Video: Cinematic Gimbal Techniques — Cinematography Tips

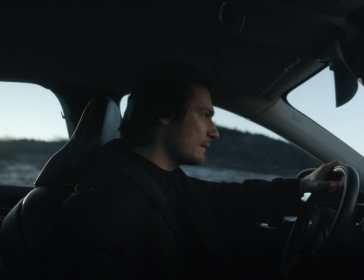(0:00)
In this video, I will show you a few simple and cool camera movements using a stabilizer,
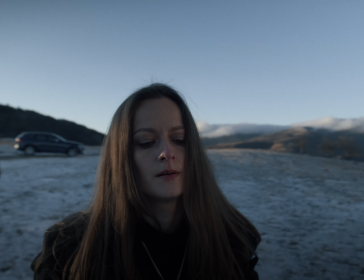(0:05)
demonstrated through the shooting of a small scene with 2 actors.
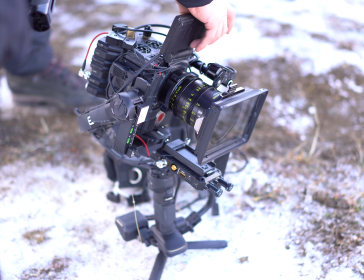(0:09)
Having the new electronic stabilizer Crane 4, I decided to test it by filming a scene with various camera movement techniques.
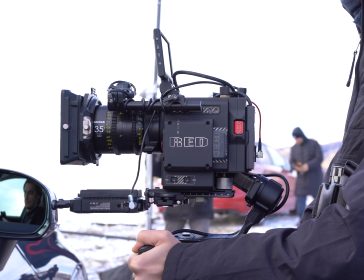(0:17)
I decided to set up the stabilizer with a Red Gemini camera, DZO Vespid lenses at 21-35 and 50mm, and a focus module.
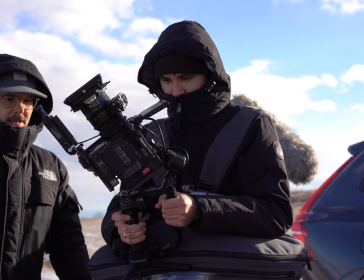(0:26)
The setup weighed around 5 kilograms, which is the limit I can use on the stabilizer.
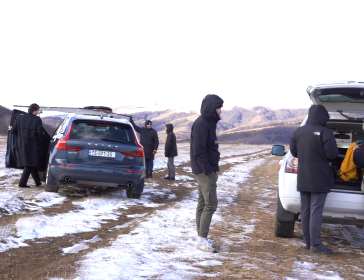(0:31)
Honestly, I wasn't entirely sure I could mount the Gemini due to its weight and size, but we did it for the sake of experimentation.
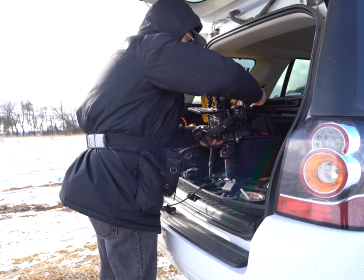(0:39)
An experiment in which we can claim that we used professional filmmaking equipment.
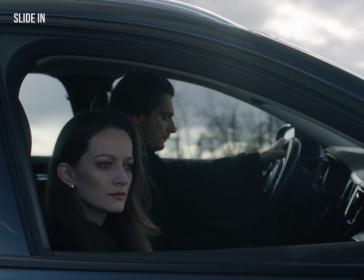(0:44)
Okay, the first technique I want to share with you is the classic slide-in shot.
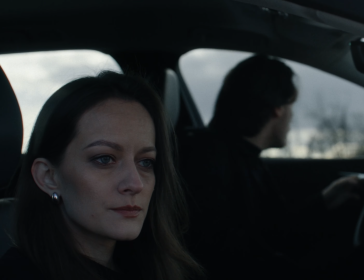(0:49)
The unique feature of the gimbal stabilizers is that it works best in active motion,
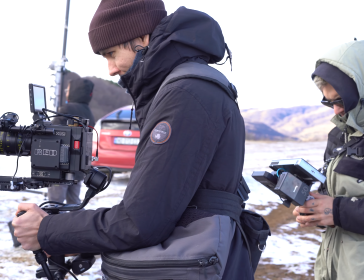(0:53)
for example during walking or covering longer distances, allowing you to build up momentum.
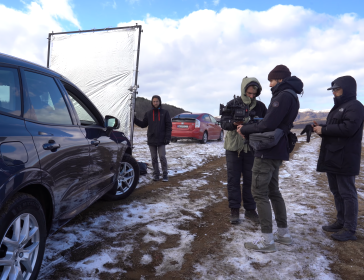(0:58)
The surface we walk on also plays a significant role. On a flat floor, the shots turn out more balanced compared to an uneven one.
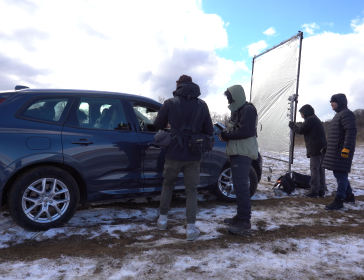(1:07)
Additionally, on a smooth surface, you can use a Segway for maximum smoothness.
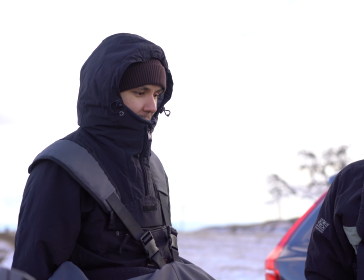(1:11)
However, if you have limited time and no time for rearrangements, as in my case here,
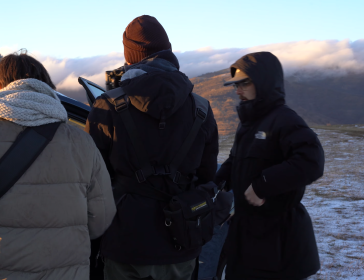(1:16)
the stabilizer saves a lot of time, provided you won't be constantly changing different lenses and rebalancing the stabilizer.
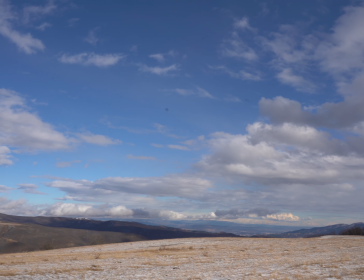(1:23)
It's just a run-and-gun approach.
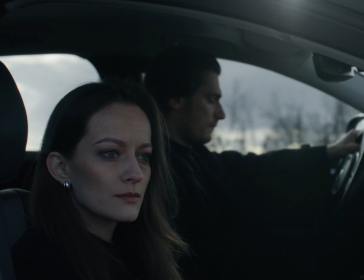(1:27)
Speaking of this technique in this shot, I use the slide-in to introduce something important and emphasized.
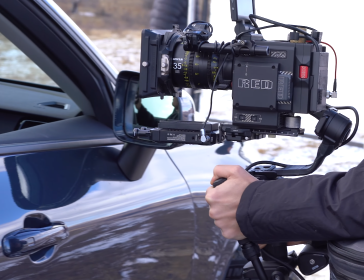(1:33)
It's like an introduction into the story. Such shots work well at the beginning of any scene.
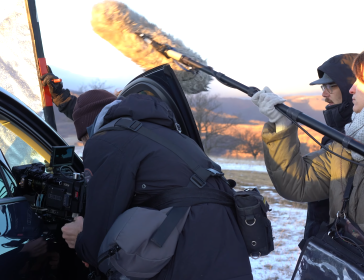(1:38)
It's like we are entering the scene as viewers, along with the camera movement.
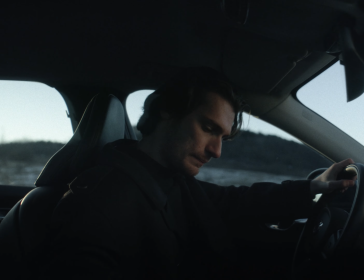(1:43)
Or as in this shot, we use the slide-in not to open the scene, but to emphasize and intensify the character's emotions.
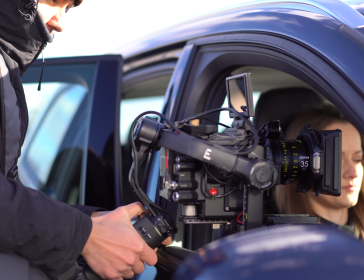(1:50)
According to the script, the character is trying not to fall for his girlfriend's manipulation and makes a counter move by starting the car,
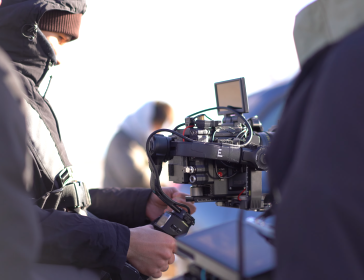(1:58)
hinting that he might leave without her, but he's unsure. With the slide-in, we enhance this emotion.
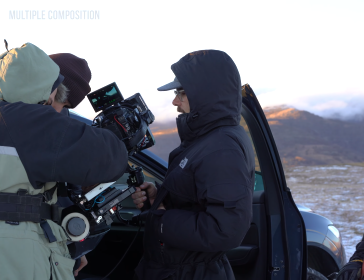(2:08)
The coolest thing in filmmaking is in-frame editing inside one scene, using a change of composition and camera movement.
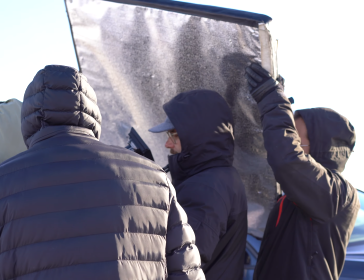(2:15)
It looks really impressive in videos. However, certain conditions need to be met for such movements, and ideally,
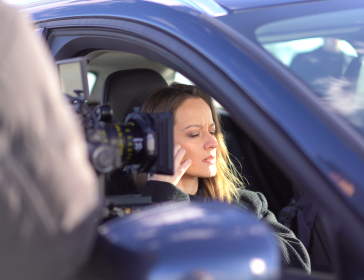(2:22)
they should be rehearsed before shooting to understand what equipment you'll need, whether it's a slider, dolly, or Steadicam.
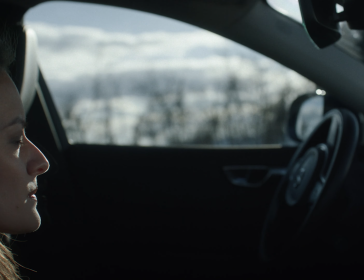(2:29)
You'll also figure out where to hide light sources and what lighting scheme to use for such shots.
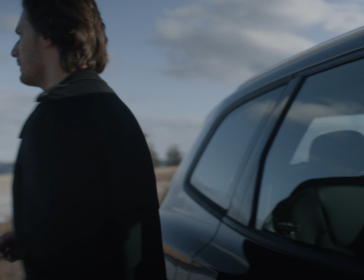(2:34)
While shooting a scene where the character goes outside to be alone with themselves after a quarrel,
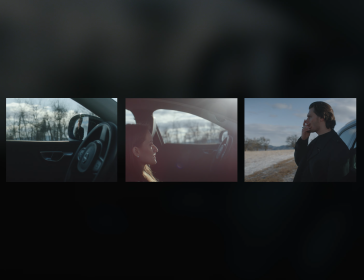(2:39)
casually walking near the car, I thought it would be cool to change a few camera positions within one shot. I couldn't achieve this with a slider, as I would see the rail tracks in the frame. I used the stabilizer. Also, I try to break down such shots into control points. For example, this shot consists of 3 points.
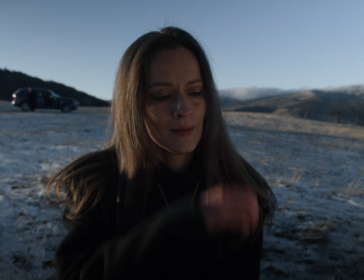(2:59)
At each point, I set the composition and show actions and acting, then move on to the next points. The crane technique is something I would afford either with a crane or a dolly, spending about 15 or 20 minutes setting them up and extra budget. However, with Crane 4, I executed it in a matter of seconds.
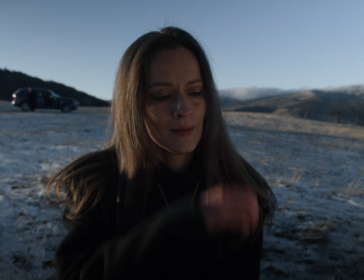(3:18)
The magic of such a movement lies in the parallax effect between the position of the background lines and the character in the frame. I didn't have a specific narrative purpose for this movement. I just liked it because the static camera shot would have looked dull in this case.
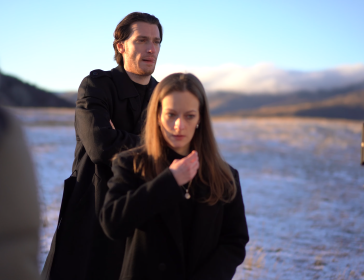(3:32)
Performing this technique is quite easy with a lightweight camera to ensure your movement is more precise and the trajectory of the camera descent is straight. The pivot technique involves finding an object or a specific character in the frame and using it as the pivot,
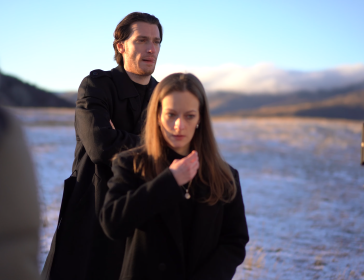(3:48)
stable point to maintain the composition. The object can be in the center or at the edge, depending on your preference. By holding onto the pivot, you can move the camera and change the composition in any direction. On the stabilizer, I prefer to move along the horizontal axis around the object.